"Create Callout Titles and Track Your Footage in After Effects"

In this video, we're going to create callout titles that can be used to help describe specific details within your footage. We're going to keep this video short, simple, and straight to the point, so please be sure to drop a like on this video, and let's get started.
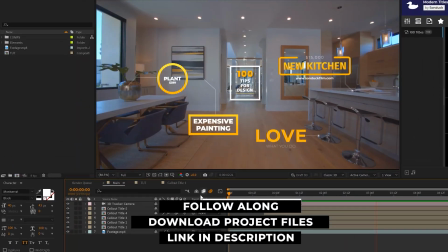17s
And I should mention, you can download our project files for free if you wish to break this down or follow along.
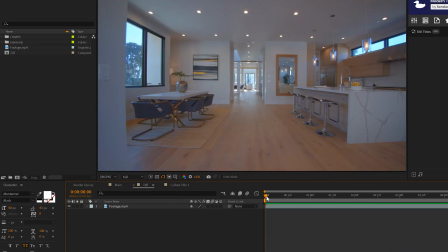22s
So we have our footage. We're going to go ahead and insert some titles into this shot.
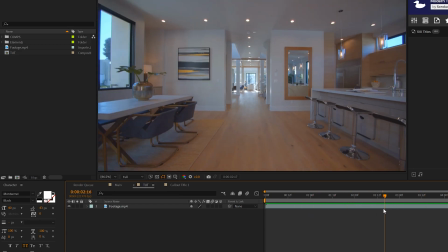27s
But first, I need to show you how to create some simple titles that we can call out to.
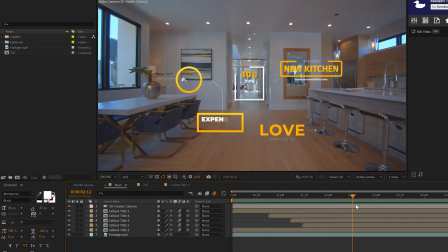31s
And then we're going to motion track this shot. And then I'll show you how these titles will be placed into our footage as if it was shot there.
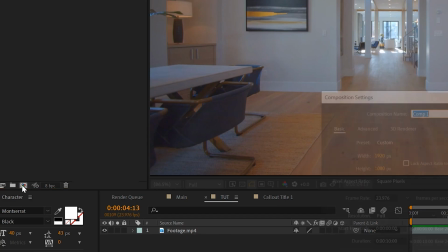37s
So the first thing we're going to want to do is create a title. So we'll come here to the new composition button and we'll go ahead and create a new title and click OK.
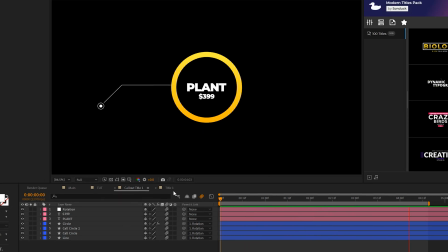45s
So for this tutorial, we'll be creating a title like this. If you want something a little bit more advanced, you can check out some of our other typography tutorials. I will link them below. They have a little bit more, you know, detail in them. First thing we'll do is we'll type out our titles, of course.
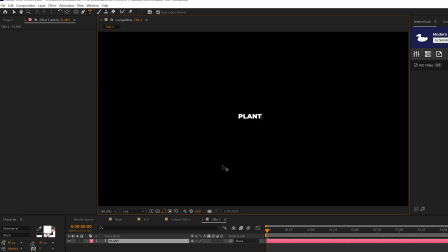57s
So maybe you want to describe, you know, what's in the shot, and maybe we want another text layer, and this could be like the price, for example. And go ahead and type out your titles and, you know, size them up exactly how you want them to be right here in the center. So then we'll come here to the top to create a shape because we want to highlight, you know, our titles.
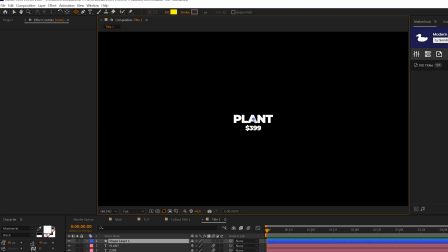76s
So we can come here, grab the ellipse tool here at the top, and we can draw out this perfect circle by holding down shift on our keyboard.
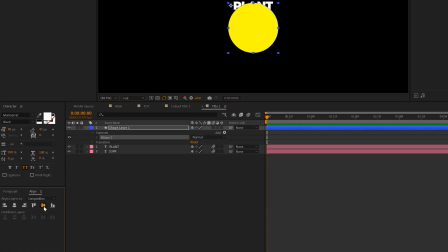82s
You can come here to the line tab and make sure that this is centered up and underneath our title.
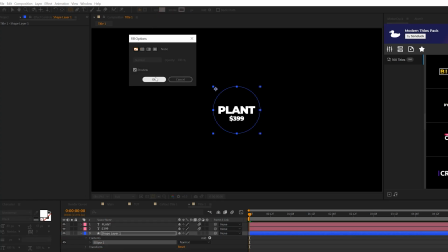87s
Now we can click on the word fill, set it to none, click OK. Click on the word stroke and set the solid color.
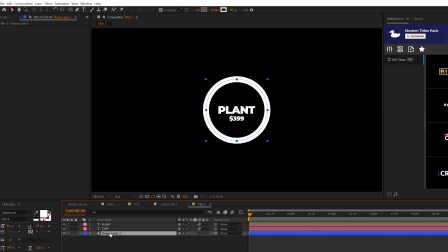92s
And we'll use a stroke width of 30. And you know, that looks pretty good, but let's go ahead and colorize our shape layer by going to effect, generate, and we'll grab a gradient ramp. With the gradient ramp effect selected, you'll see there's two anchor points here. We'll go ahead and bring the top one down and we'll bring the bottom one up here to the circle.
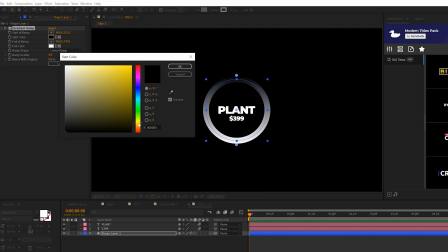110s
And then we can change our starter color to say a nice, decent yellow. And then we'll come into end of color and we can set this to a nice, you know, orange type tone here.
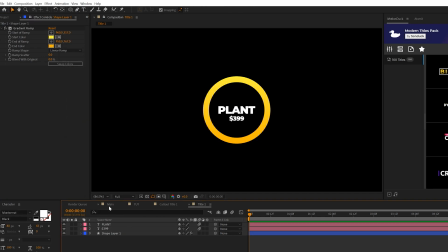119s
And when you're happy with your layout, now we need to create the actual, I guess, call out, right?
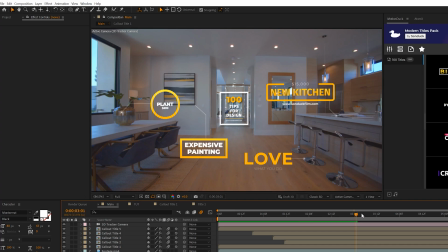123s
So here in our main composition, we have these lines here. We want to be able to point to what the title is talking about.
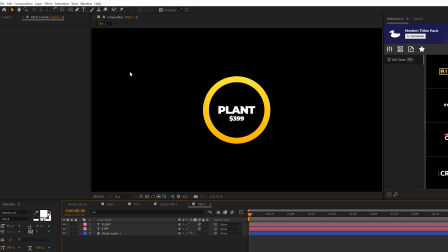131s
So what we can do to create this is grab the pen tool, make sure fill's turned off and stroke is turned on, and we'll use a stroke width of about 2. And what we're going to do here is click a point, hold down shift on your keyboard and click another point.
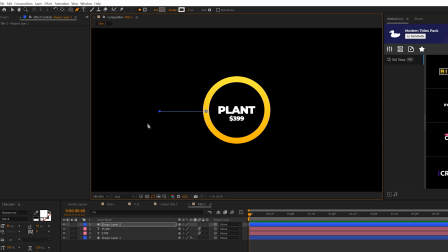146s
So we'll draw out a straight line. And then we can click, let's say, another point here to add an angle to this. And this will create a little bit more, I guess, detail. And then what we'll do is bring this new shape layer down underneath everything so that line will be cut off underneath the circle.
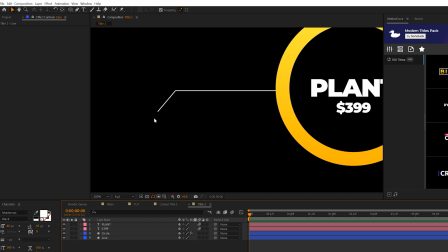159s
Then I would like to add just a circle here so we can see what, you know, this is being placed on. So we'll come here and grab the ellipse tool again and we'll draw out a perfect circle, hold down shift. Then let's control double click the pan behind tool here at the top. This will center the anchor point on this layer.
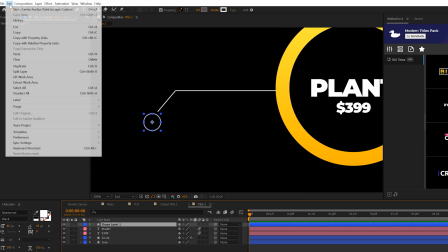174s
And then we can duplicate this layer by going to edit, duplicate, hit S on keyboard for scale.
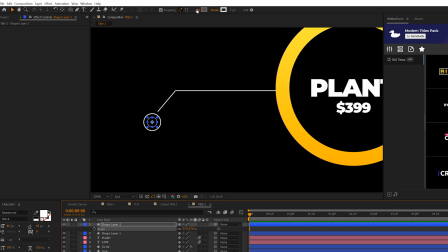180s
We'll scale this down. And this time we'll turn on the fill to solid color. We'll change the color to say to white. And this will create a solid circle right here in the center.
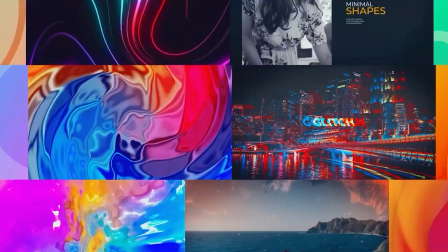191s
Before we move on to the next step in our call out tutorial, creating motion graphics from scratch can take hours to days of your time.
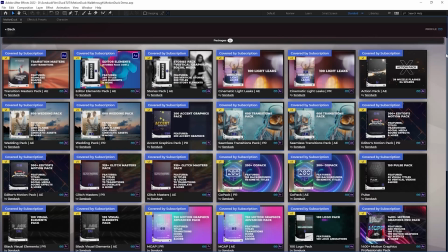198s
So to help you save time and produce excellent work, we have produced over 10,000 pre-made templates for After Effects and Premiere Pro.
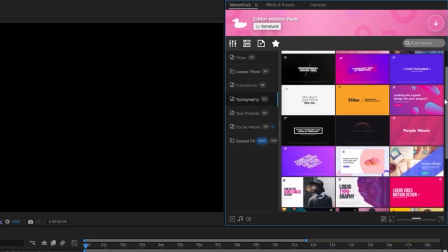205s
For example, you can preview templates right here in After Effects without leaving the software with the Motion Duck extension and apply a template,
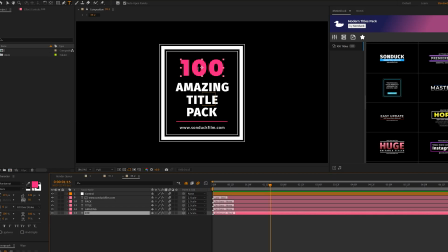213s
say, from our title pack to your project. From there, you can change colors, titles, and everything you need to get your project done.
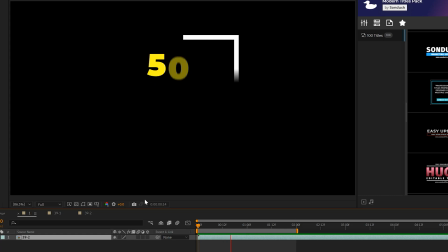220s
In under a minute, you have a full graphic ready to go for your personal and client projects.
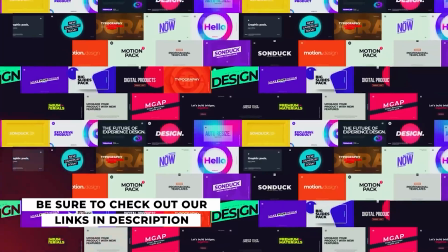225s
Be sure to check out our links in the description below to see all the templates and start saving time now.
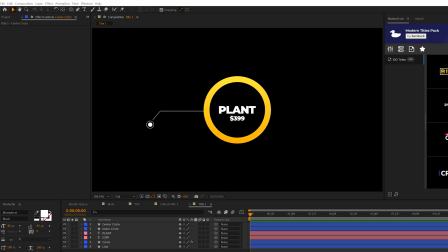230s
So now let's talk about animation. So the first thing we'll do is we'll animate the shapes. So we can grab our big circle here, right? And we can open up the shape layer.
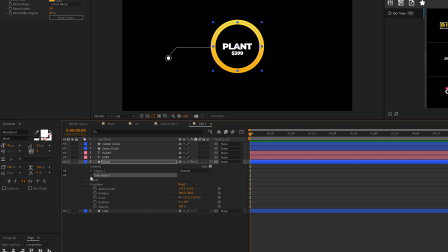241s
We'll come here to add and we'll add a trim paths. We'll open this up and we'll bring the end to 0% and we'll add a keyframe for it.
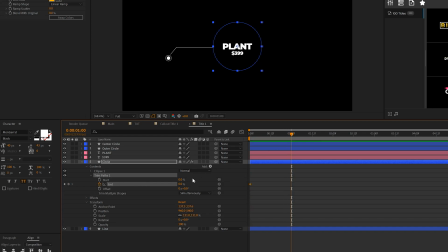249s
We'll move forward to say 1 second and we'll set this up to 100%. Another thing we can do is we can add a keyframe for offsets and go to that last keyframe there and just change the offset. So what's gonna happen is our line will be animating and also moving at the same time.
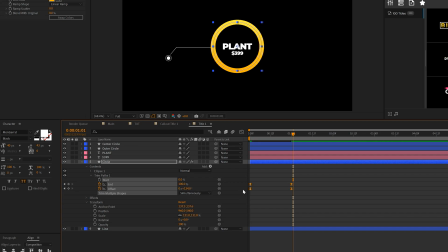266s
So it's one thing we do here is grab our keyframes, hit F9 on our keyboard to make them easy ease, go to the graph editor,
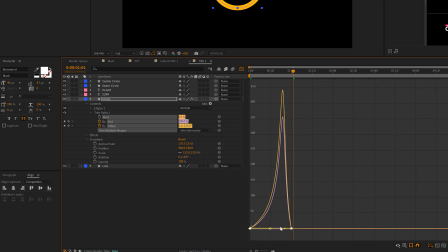272s
and here at the bottom, we can just bring these points inward and this will create a really cool snapping animation.
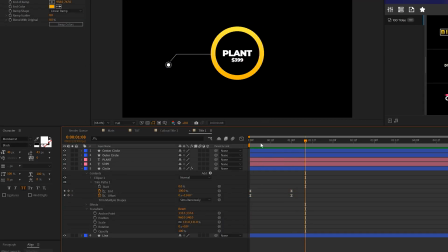279s
So here we'll have that animation and that looks so slick. And then we can animate the line in a very similar way.
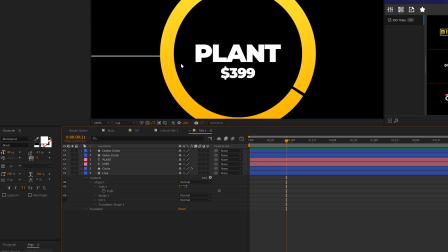285s
So we'll just open up our line here and this is that call out line right there. And what we'll do is go to add and we'll add another trim pass to this one.
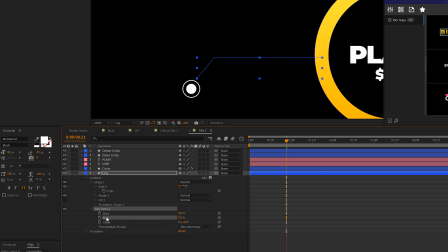293s
We'll open this up and we can set that end to 0% and we'll add a keyframe for it at the beginning, go to 1 second and set up to 100%, making it easy ease, and just repeat the graph editor animation again. So now we'll have our line animated, and that was great. And then for the circles, we can keep this simple.
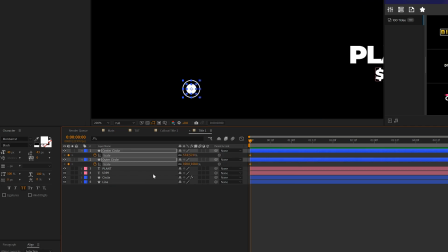310s
You hit S on keyboard for scale, you add a keyframe for both of these, move them forward to 1 second, and then set the scale down to 0% and continue the same animation method.
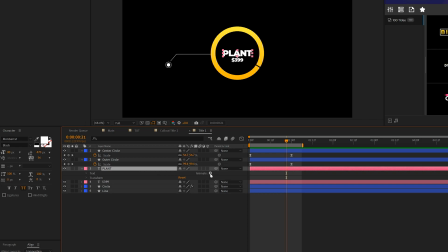320s
So now we just gotta do the title, and we can keep it also simple. We can open up our title layer, go to animate, and we can add an opacity to this, set it down to 0%,
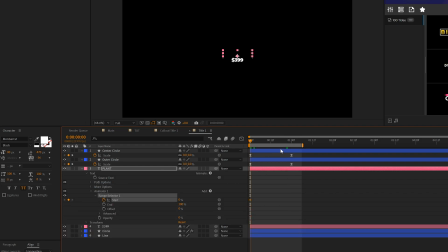328s
and we'll come into range selector, add a keyframe for start, go forward to 1 second and set it up to 100%. And we can just make it easy ease, copy the animator one by selecting it, and we'll come here to the beginning of our timeline and paste it to the second title. So now we've animated everything here, and you can offset these in your timeline so they don't all come in at the same exact time.
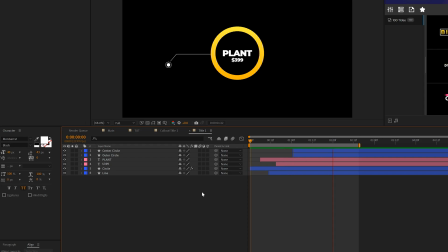348s
So by offsetting everything, we'll have this animation like this. So that is pretty cool.
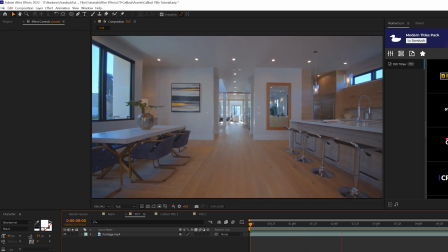353s
So now we want to track our shot and import our title into the motion of the shot.
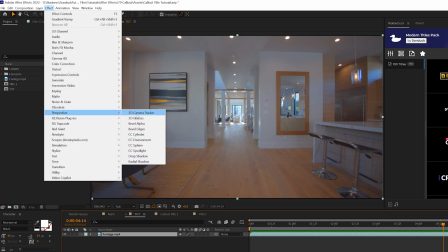358s
So what we'll do is grab our footage layer, go to effect, perspective, and we're gonna grab a 3D camera tracker, and it'll automatically analyze your shot.
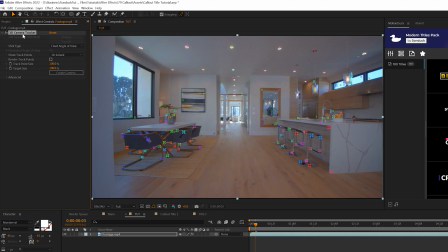366s
And once it's done tracking your shot, you can grab the effect here and we can analyze our footage by scrubbing here.
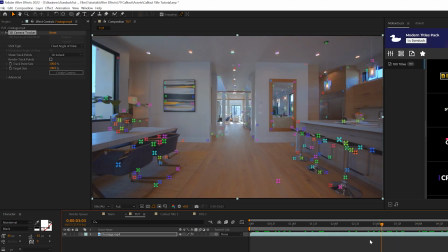373s
And what we wanna do is start to find points that we want to attach, you know, our graphic to.
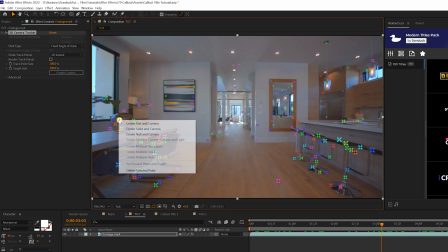379s
So for example, if I wanna grab this plant here, I can grab this point, I can right click it and click on create text and camera.
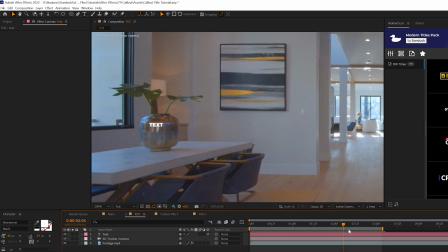387s
So now if we scrub through our footage, you'll see that After Effects created a text layer and is being perfectly placed on that point.
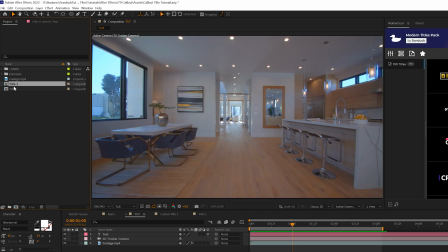393s
So now what we'll do is we'll bring in our title that we created here. So here's that composition. We'll bring it into the timeline. And the first thing we need to do is make sure that this is a 3D layer by clicking that 3D layer icon.
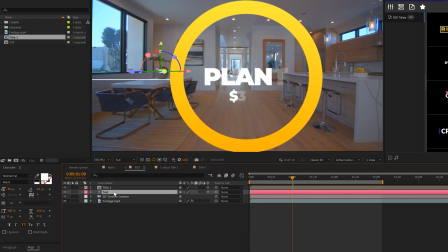405s
And what we're gonna do here is go to our text layer, hit P on our keyboard for position. We will copy the position and then we can delete the text layer. And then we'll hit P on keyboard again on the title layer that we created and paste that position parameters on our title.
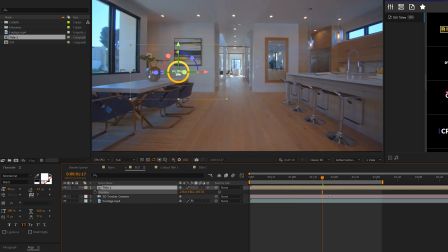421s
So then we can use the X and Y value here to help reposition our title exactly where we want it to be.
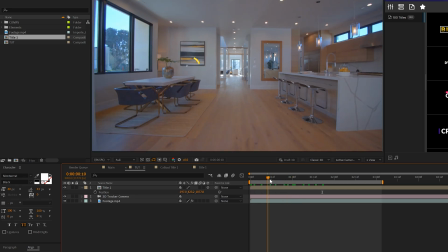427s
So if we want it right there on that plant, there it is. So now we scrub through this, that callout title is now perfectly in place of our shot.
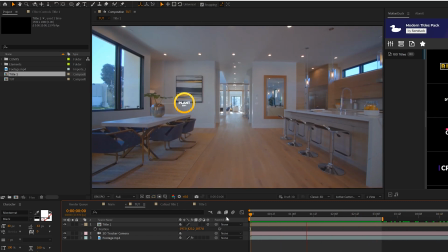435s
You'll see that we'll keep moving past the callout title. So that's how you can create a title, track your shot, and put your graphic within your motion footage.
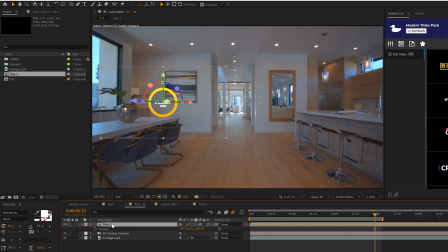444s
Another quick tip is you should enable motion blur, and feel free to enable motion blur for all your edited graphics here as well.
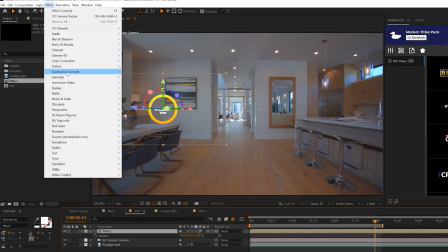451s
And then let's go to effect, noise and grain, and add a little bit of noise to this.
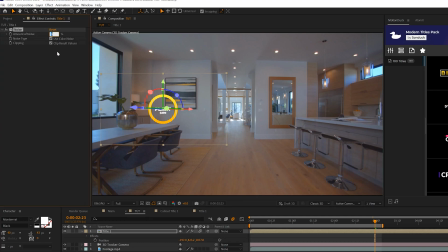456s
And you can set this up to maybe like 2 to 6%.
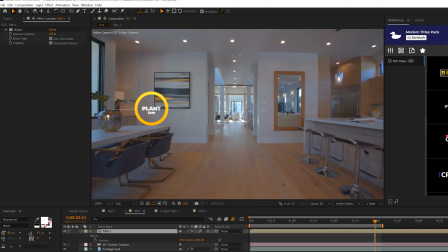460s
And what this will do is just help composite in the title into your footage, because your footage will probably have some noise,
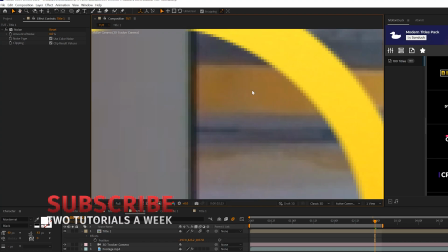467s
some pixelization when you zoom in, and you're probably gonna wanna create that on your graphic as well.
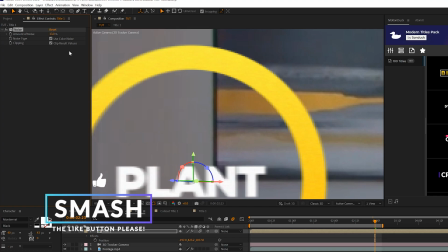473s
So just, it's a good idea to, you know, play with that setting if you want to be truly a perfectionist. So now you can call out specific details within your shot. So for example, you know, if you had an ex living with you and you shot some footage of your house, you can call it out and send them a video like, hey, I have your jacket. If you want some free templates, you can download our free After Effects and Premiere Pro template packs. Those links are below. And always be creative.